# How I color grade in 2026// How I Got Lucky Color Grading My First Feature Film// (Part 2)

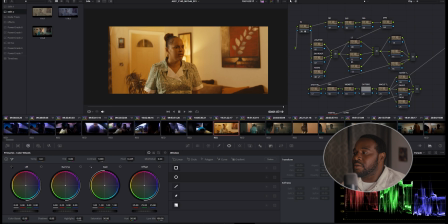[4:09]
We got some problems here. Shadows are very lifted. We're almost at our clipping point. That's really the lamp, but even the skin tones, we're just very bright and overexposed, and we're very yellow.
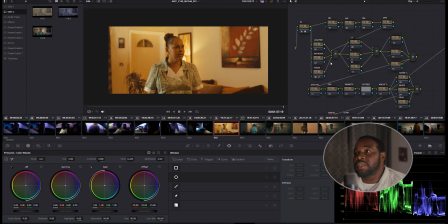[4:27]
Now, if this footage was given to me by a professional cinematographer, I would look at this image and assume that he or she wanted it this warm, right? And so I wouldn't just go into this node that says balance and try to make the whites look white,
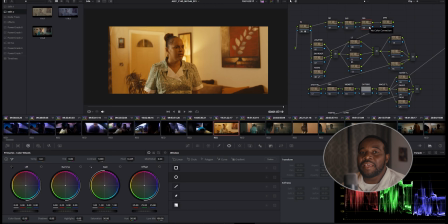[4:47]
because that would be going against the artistic intent. However, I was the cinematographer for this image, and that was 7 years ago. And I know for a fact that this was not how I wanted the image to look. I just didn't white balance the camera properly,
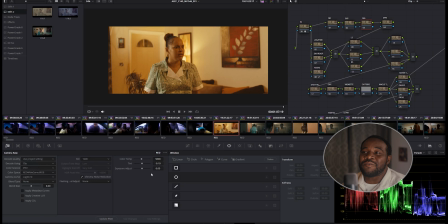[5:05]
and I just shot with a very, I mean, it's 5600, but I don't know why this is so warm. Yeah, and I'm also overexposed, right? So typically I will grade really broad.
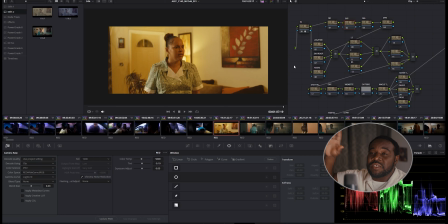[5:23]
So firstly, it's what's the look of the film overall, and then we go what's the look of this particular scene, and then we go what's the look of this particular shot. So we always want to leave like fine details, things like that for last, because you may not have enough time to ever get to those.
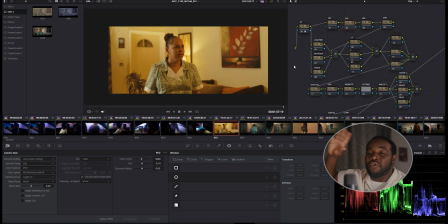[5:40]
So you want to always go broad first, like get it in a good ballpark, and then as you have time, then you introduce more complex things. However, in this case, because this image is very overexposed,
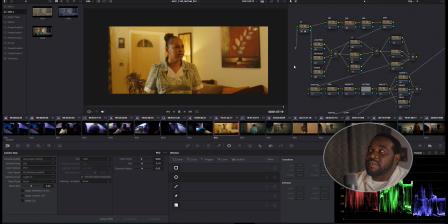[5:55]
I am going to tackle this from the shot perspective first, because it's too bright and it needs to balance. If this shot had a good balance already, then I would have tackled from the scene level and then go into the shot level grading.
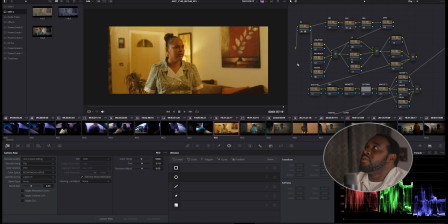[6:13]
So first thing we're going to do is going to bring down our brightness. Okay, we want to keep our, go to our primary wheels so we can see what we're doing.
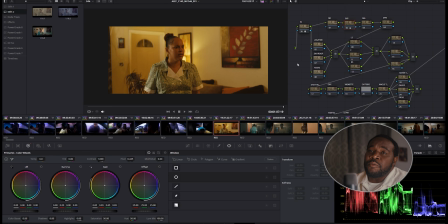[6:27]
I don't want my subject to go too down. So that's about almost a stop difference when we go before and after. Now that we have a better exposure level, I'll adjust my balance.
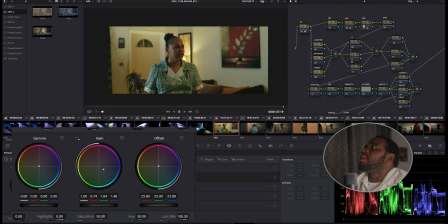[6:46]
Okay, I'll park that right there. I think that's a very good spot to be in. If we go before, after, I think we made a really big difference so far already.
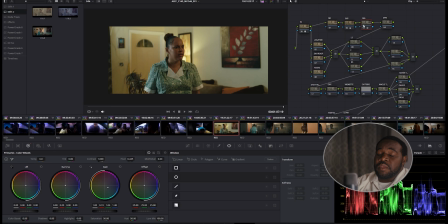[7:02]
Okay, so now that we have this shot in a good place, I'm now going to go back to my scene node, and I'll approach this now. If this is what I got straight out of camera and I looked at it like this, what would I want this scene to look like?
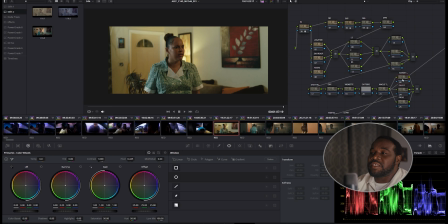[7:20]
And you know, there are many things that goes into that. Where does the scene fit in the film? What's happening? What's the emotion in the scene? In this particular scene, this is at the very beginning of the film.
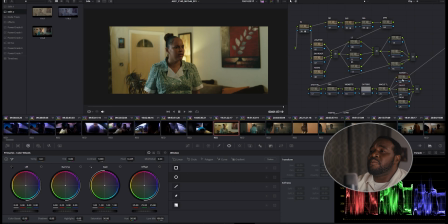[7:34]
This is our first introduction to the mom, this mom character, and it's supposed to be like a sort of rundown apartment kind of vibe.
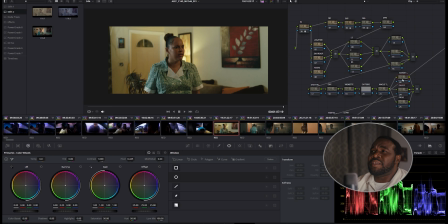[7:48]
And so that alone tells me that I wanted to be a little bit more darker, wanted to be a little bit more gritty, and also in the scene itself, she's rowing her son, right?
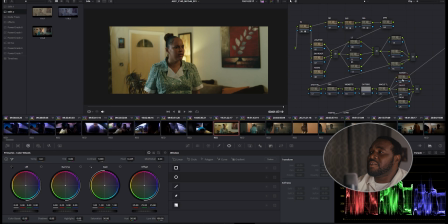[8:01]
He just got locked up. She just came home from getting him out of jail. So I wanted to have a more dark, grungy kind of feel, right? So let's see how we can do that in our scene.